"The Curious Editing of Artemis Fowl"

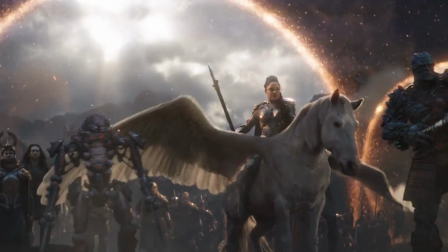[4:06]
Avengers Endgame had some reshoots, some pretty serious ones from all accounts. But it was still awesome.
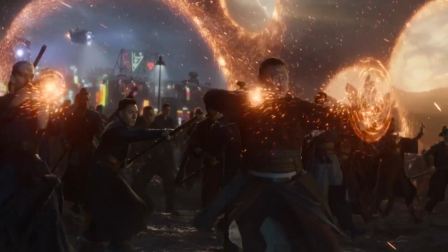[4:12]
Like, reshoots don't mean that a movie is bad.
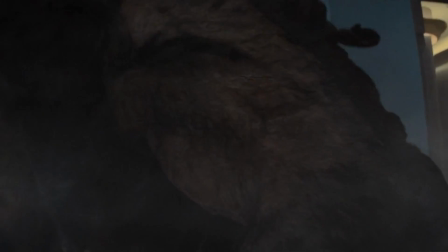[4:14]
However, while reshoots don't always equal bad movie very frequently equals reshoots.
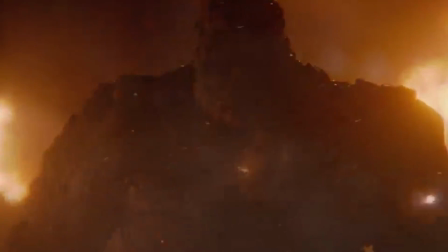[4:21]
Justice League, Suicide Squad, Fant Four Stick, Rise of Skywalker, Dark Phoenix, Doolittle.
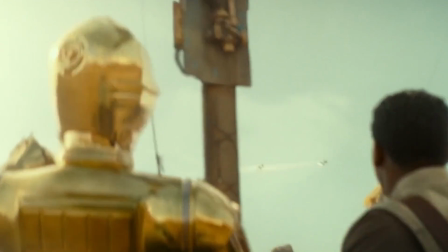[4:27]
Not good. Some truly awful movies, all of which represent a significant studio investment in not only one movie, but a franchise.
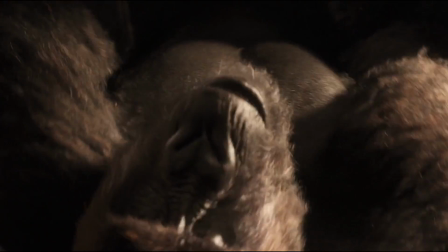[4:35]
Or in Doolittle's case, a potential franchise that cannot afford a flop.
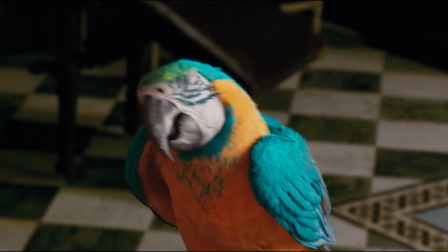[4:40]
So after a negative test screening, there are usually reshoots. But most movies cannot be fixed that easily.
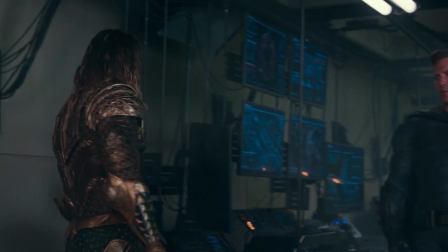[4:46]
That list I just told you is a pretty good example of why. Fan Four Stick, Justice League, those movies had fundamental issues that reshoots could not address.
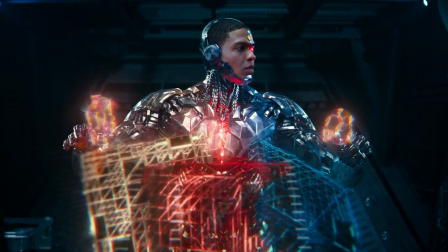[4:55]
And then the reshoots just end up creating a Frankenstein's monster situation.
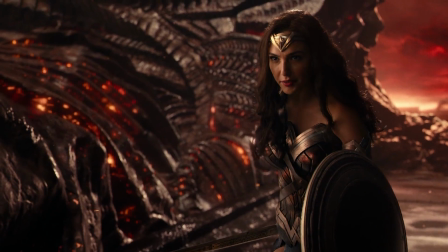[4:59]
Not only do the big issues remain, but now we're dealing with tonal issues, the story's disjointed, characters act differently scene to scene, wigs, mustaches.
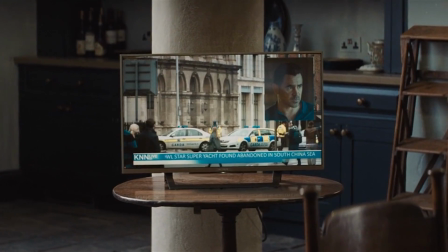[5:08]
I understand why reshoots have such a bad reputation. And upon first glance, it seemed like Artemis Fowl had some reshoots.
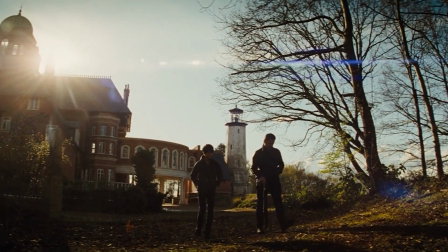[5:16]
And that would explain the year break. And it would explain the clunky story and all of the constant exposition.
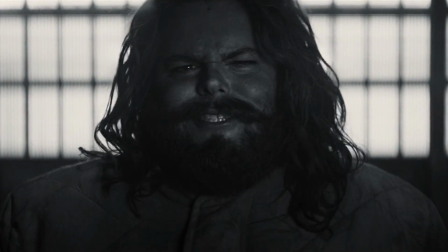[5:22]
And specifically the runner where Mulch Diggums was being interrogated by MI6,
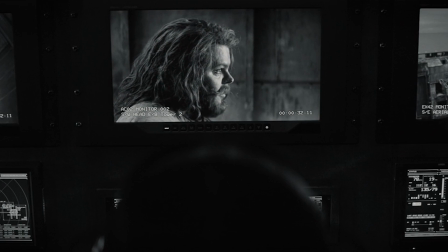[5:26]
that felt like it was added after the fact to explain more interesting bits of Fairy World to the audience.
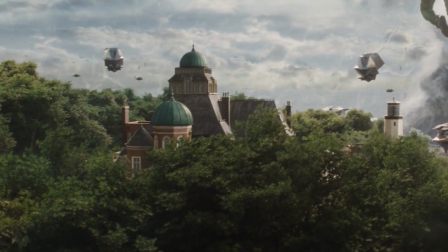[5:31]
But I don't think that is all that happened. I think Disney did something much weirder.
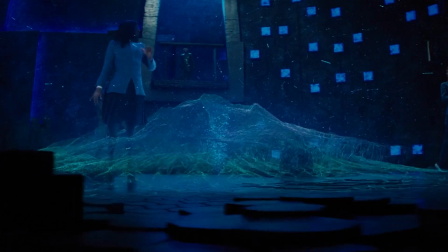[5:38]
You see, in post-production, there's something called ADR, stands for either automated or additional dialogue replacement.
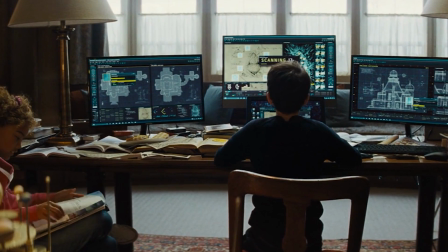[5:45]
Basically, if there's an issue with the audio from a movie, maybe there was too much background noise or the original line read wasn't clear,
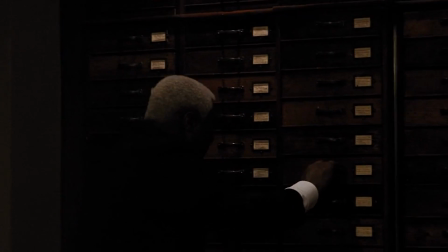[5:51]
instead of reshooting the scene, producers will have the actor re-record their line to match the original shot.
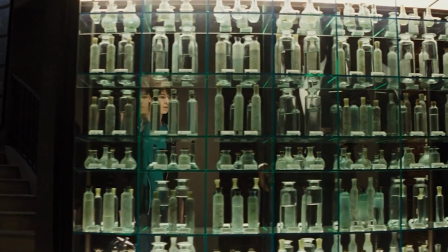[5:57]
The actor will show up to a recording studio, watch the scene again, and attempt to mimic their own voice.
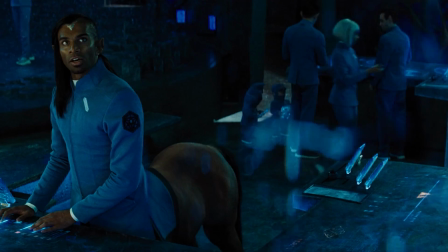[6:03]
That's a big part of what we think of as ADR, and you barely ever notice it.
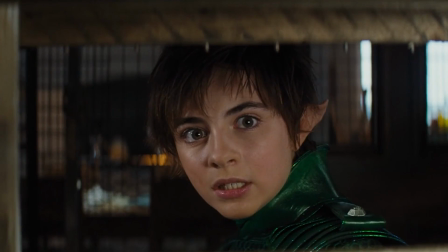[6:08]
But then there's the other kind. Say your movie is confusing.
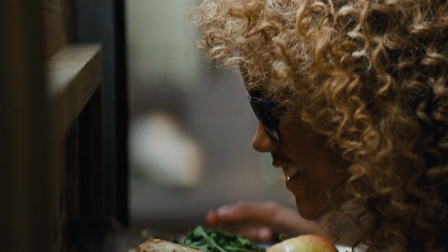[6:13]
Test audiences don't get it, which doesn't mean it's actually that confusing. Test audiences are tricky.
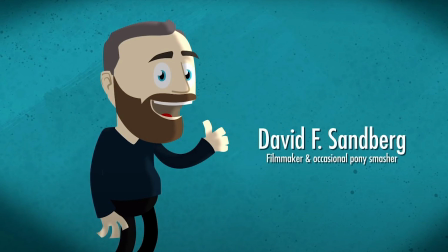[6:19]
If you don't know what I mean, look up David F. Sandberg's video about test audiences. It's funny.
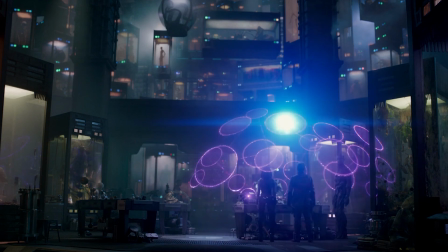[6:23]
But, say you need to explain what the Infinity Stones are, because the test audience is confused.
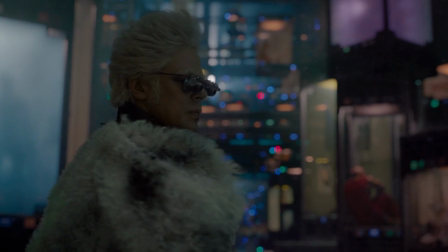[6:28]
You may have an actor record an additional line where they explain it, and then add that line into the movie,
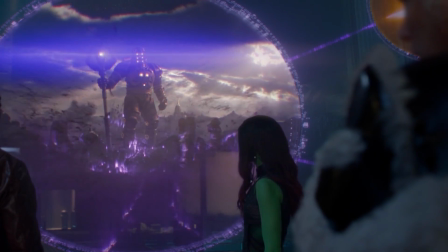[6:35]
maybe over some images, or a wide shot where you can't really see the character's lips moving clearly,
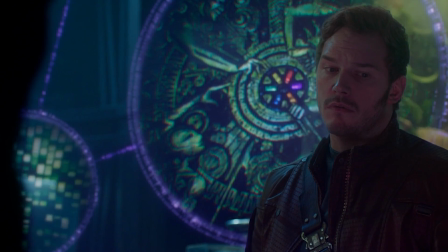[6:39]
or take a shot of the back of that character's head, or another character seemingly reacting to the speaker.
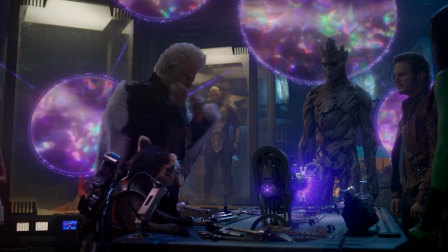[6:46]
That way it fits pretty seamlessly into the scene. And usually, audiences don't notice those either.
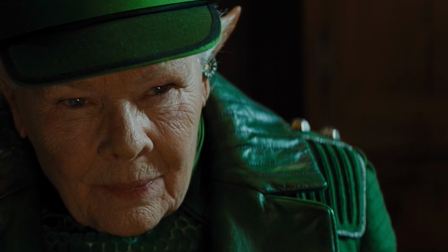[6:53]
But I just knew something was off about Artemis Fowl, something not quite right.
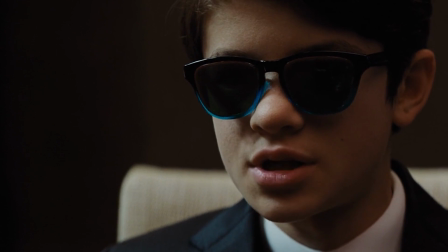[6:57]
The story didn't make sense and the editing was insane, erratic, upsetting.
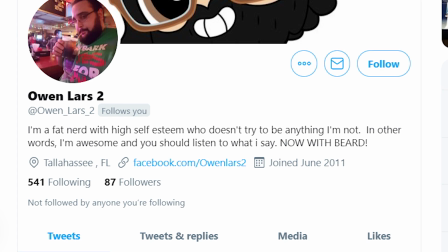[7:02]
Then friend of the channel, Owen Lars 2, brought something to my attention.
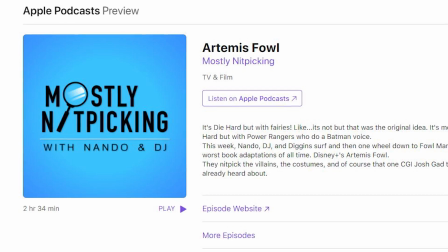[7:06]
They sent a very interesting thread of tweets to myself, DJ, and Diggins after we covered Artemis Fowl on our podcast, Mostly Nitpicking.
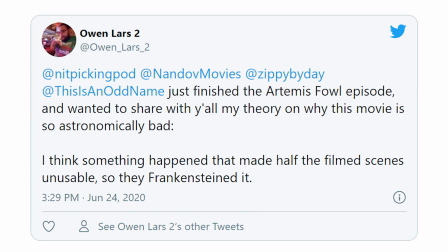[7:13]
Please subscribe. The thread reads, I just finished the Artemis Fowl episode and wanted to share with y'all my theory on why the movie is so astronomically bad. I think something happened that made half of the film scenes unusable. So they Frankensteined it.
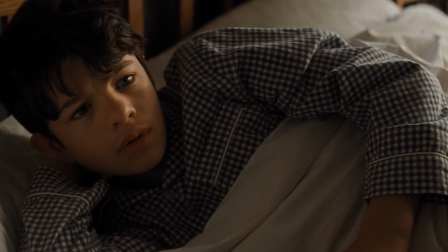[7:27]
A few minutes into the film, I realized that almost no one on screen ever talked.
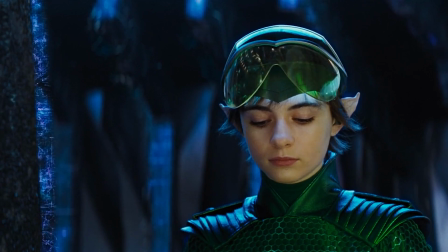[7:31]
There was plenty of dialogue, but it all came from off-screen, or in scenes where we don't see the characters' mouths.
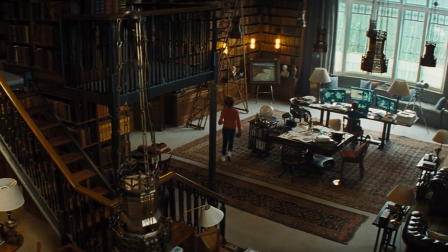[7:37]
I think this is most painfully obvious in the scene where Juliet brings Artemis a sandwich.
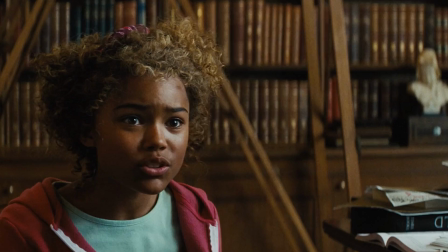[7:42]
She says the word eat on screen, and then there is 40 seconds of pure dialogue before we see Artemis get to say a line on screen.
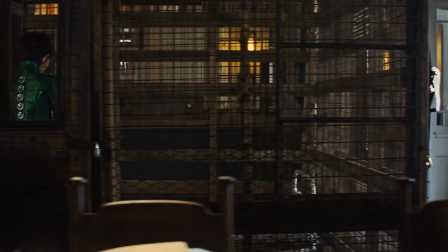[7:49]
Almost the entire scene seems to have been done in ADR. I think something happened with what they had filmed that caused much of it to be unusable.
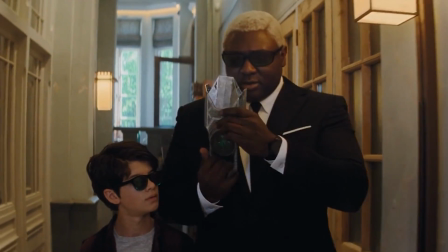[7:58]
Maybe the hard drives of the digital copies got damaged, or some legal issue came up with using what was filmed.
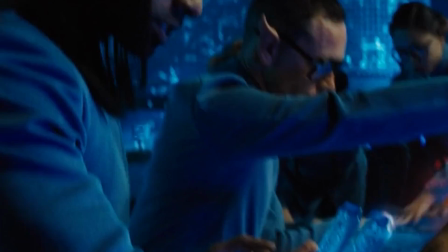[8:04]
Whatever happened, I think they were forced to piece together remains.
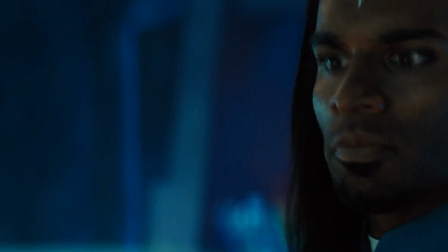[8:08]
Pick any 5 minutes of the movie and really pay attention to how much ADR and over-editing went into it.